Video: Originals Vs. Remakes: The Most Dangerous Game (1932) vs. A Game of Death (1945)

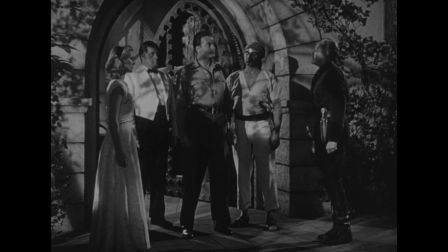Here, Krieger warns Rainsford not to enter Fog Hollow because he will be forced to use the dogs in there.
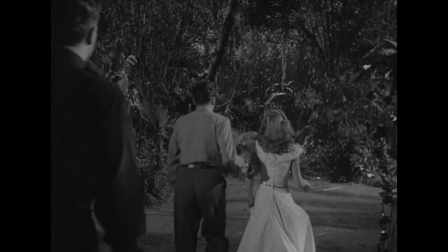Not only does that strip away that side of the character, but it ruins the sudden shock escalation of events when the villain unleashes the hounds on the heroes.
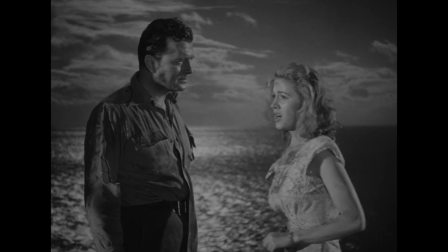Come on, who wants to be a negative Nancy, though? Is there some good to be found here?
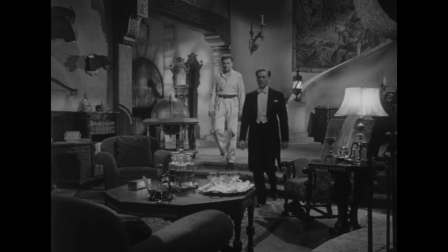Why, yes. Krieger instantly recognises Rainsford from his hunting books and starts to fanboy over him.
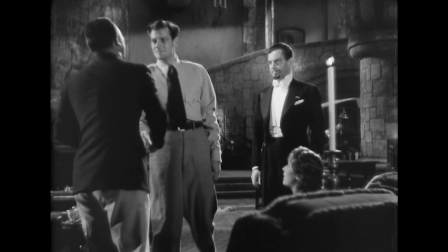This is a definite improvement over the original, where the celebrity revelation is withheld until they join with Eve and feels a bit off.
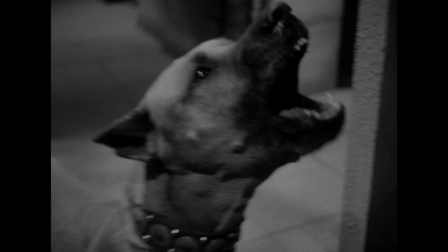The threat of the dogs is given a better build-up in another way. It is used as a deterrence inside the house before their inclusion in the later hunt.
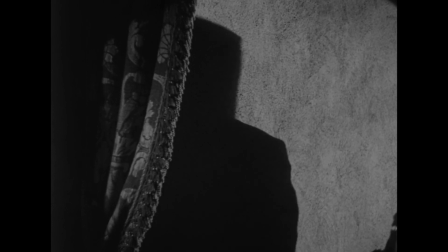Instead of Ivan, we have Pleschke.
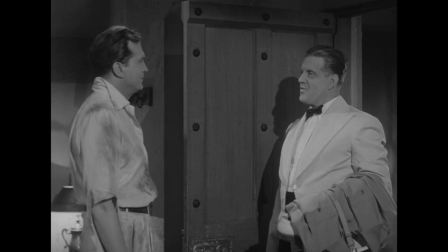Unlike the silent Karloff-style beast, Pleschke has a rather large speaking role and is more thoroughly involved throughout.
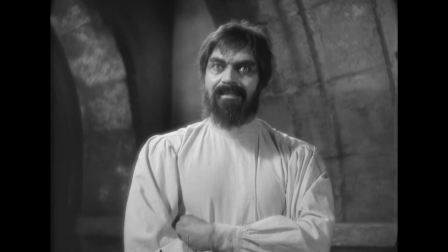Ivan had a classic presence and some mystique about him, but he was underused and was bumped off unceremoniously before the grand finale.
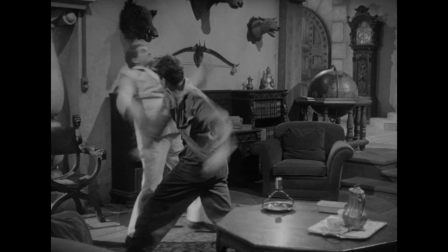Pleschke, to his credit, makes it to the very end too, to try and help the final climax have more weight.
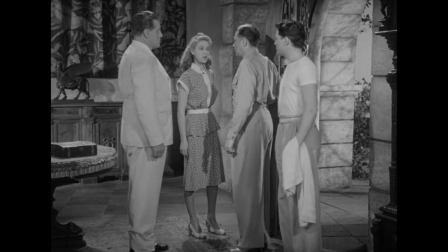Speaking of climax, is it just me, or do I detect a hint of homoeroticism between Krieger and Pleschke?
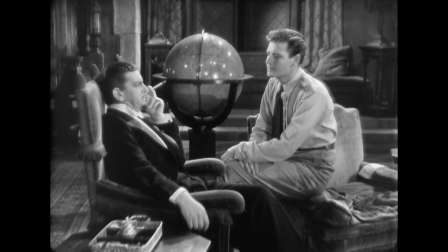Gone Completely is Zaroff's spiel about conquering women after the hunt, and Krieger is not as interested in the female guest as Zaroff was.
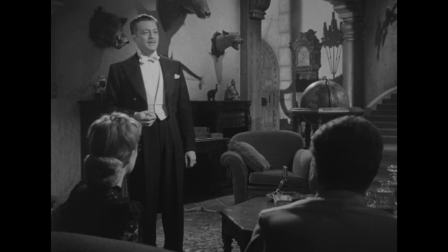That could be because that was a pre-code film and this is very much post-code, but still.
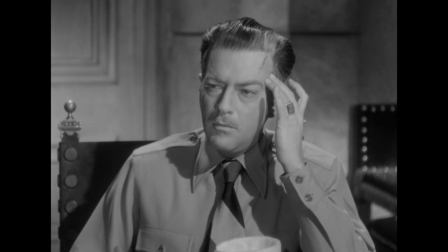I've been to many doctors, but only Pleschke can give me a relief. Only Pleschke can give me a relief.
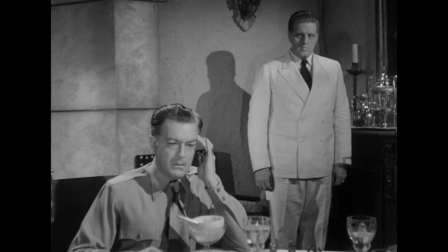Relief.
Krieger boldly claims that all the doctors in the world cannot heal his aches and pains,
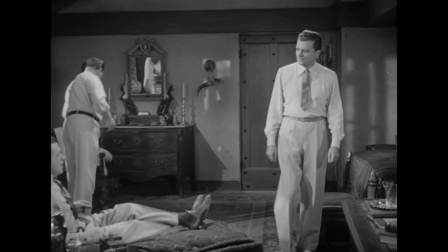only Pleschke can give him relief, followed by a redressing scene, oh, what's happening here?
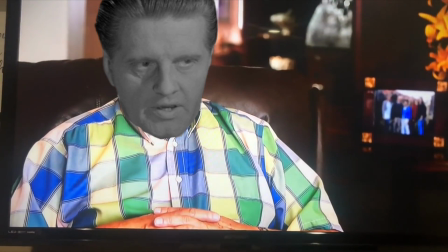I was dumb enough to reach over and relieve him.
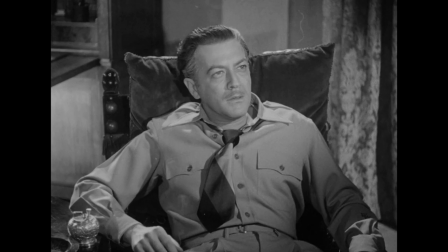Really though, there is one important change the remake made that must be addressed, and may well be the reason why some would prefer this adaptation.
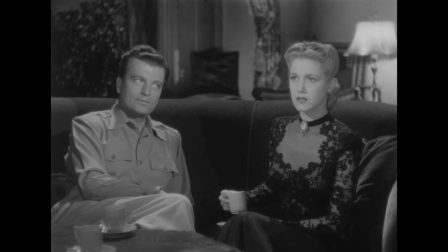Initially, I was intrigued that the drunk brother wasn't being played so comedically or so exaggeratedly.
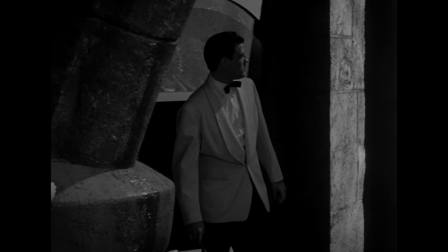Turns out, that is part of a large twist. The brother here is just acting up his low alcohol tolerance to fool Krieger.
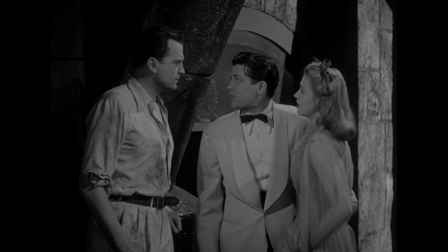And when the trio sneak into the trophy room, they're not caught by the villain and forced into the jungle game this time.
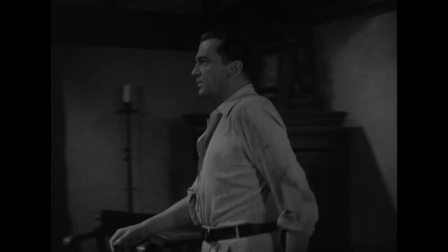Instead, they devise a set of plans to outsmart Krieger and turn the tables in their favour.
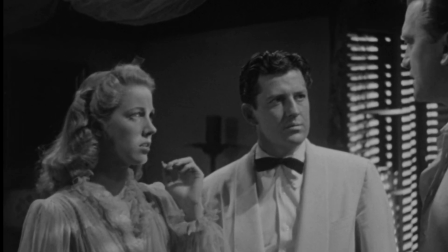Ellen, as she's now called, and her brother, must distract the evil parties,
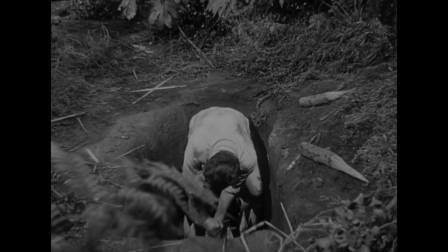while Rainsford must pretend to befriend the head honcho while also creeping out into the jungle to lay some traps ahead of time.
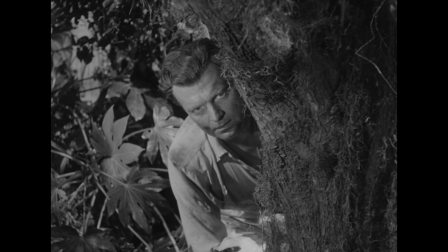Some may prefer this plot progression, certainly it makes Rainsford more of a proactive figure and adds an element of a mental cat and mouse game on top of the physical one.
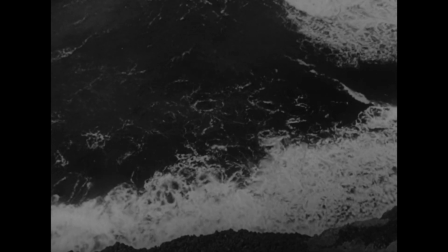However, the plot inevitably journeys to the same destination, with Rainsford and Ellen and running for their lives against Krieger in the jungle.
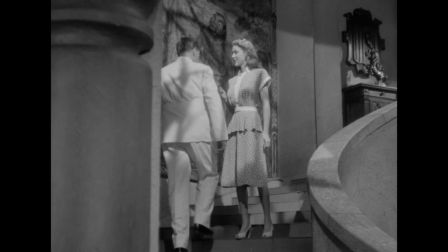With this more intricate series of events, it takes a lot longer to get to the action, and honestly neuters the high stakes.
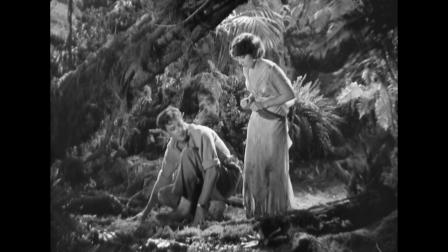The old Rainsford was facing up against an incredibly stacked deck, and was forced to make traps on the fly, desperate, improvising against the odds.
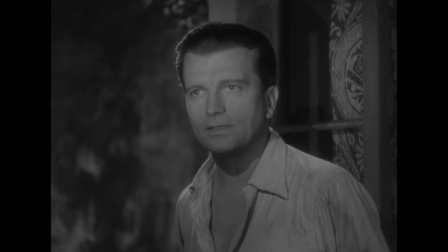I care less about this fuckin' Rainsford, he's so damn cocksure all the time.
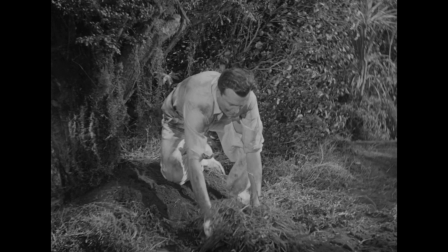The traps being preset, far less interesting, as the pacing was, you know, all messed around.
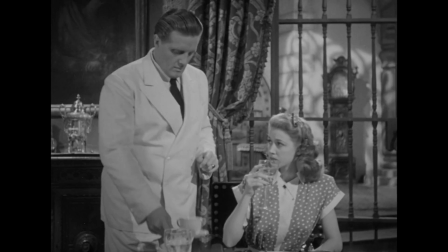On another note, the distraction games do give Eve a little more to play with,
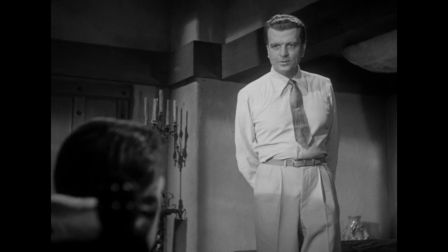but the assuredness of both Rainsford and her brother as well unfortunately detract some of her original significance.
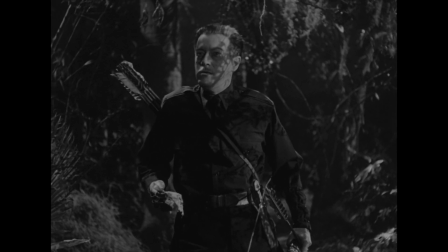Anywho, it is time to play the real most dangerous game, sharing your opinions on the internet.
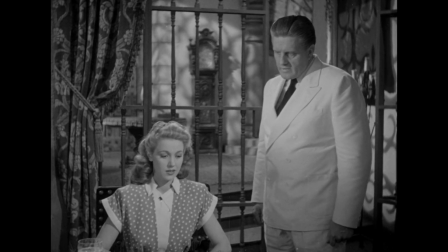While Pleska is a stronger character than Ivan, and Audrey Long is pretty decent as the new lady,
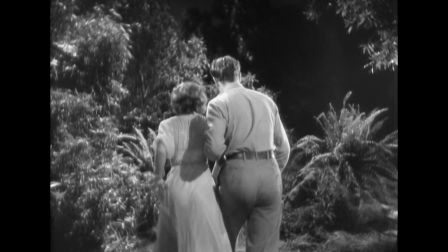I much prefer the original three-way combo portraying Rainsford, Eve and Zaloff.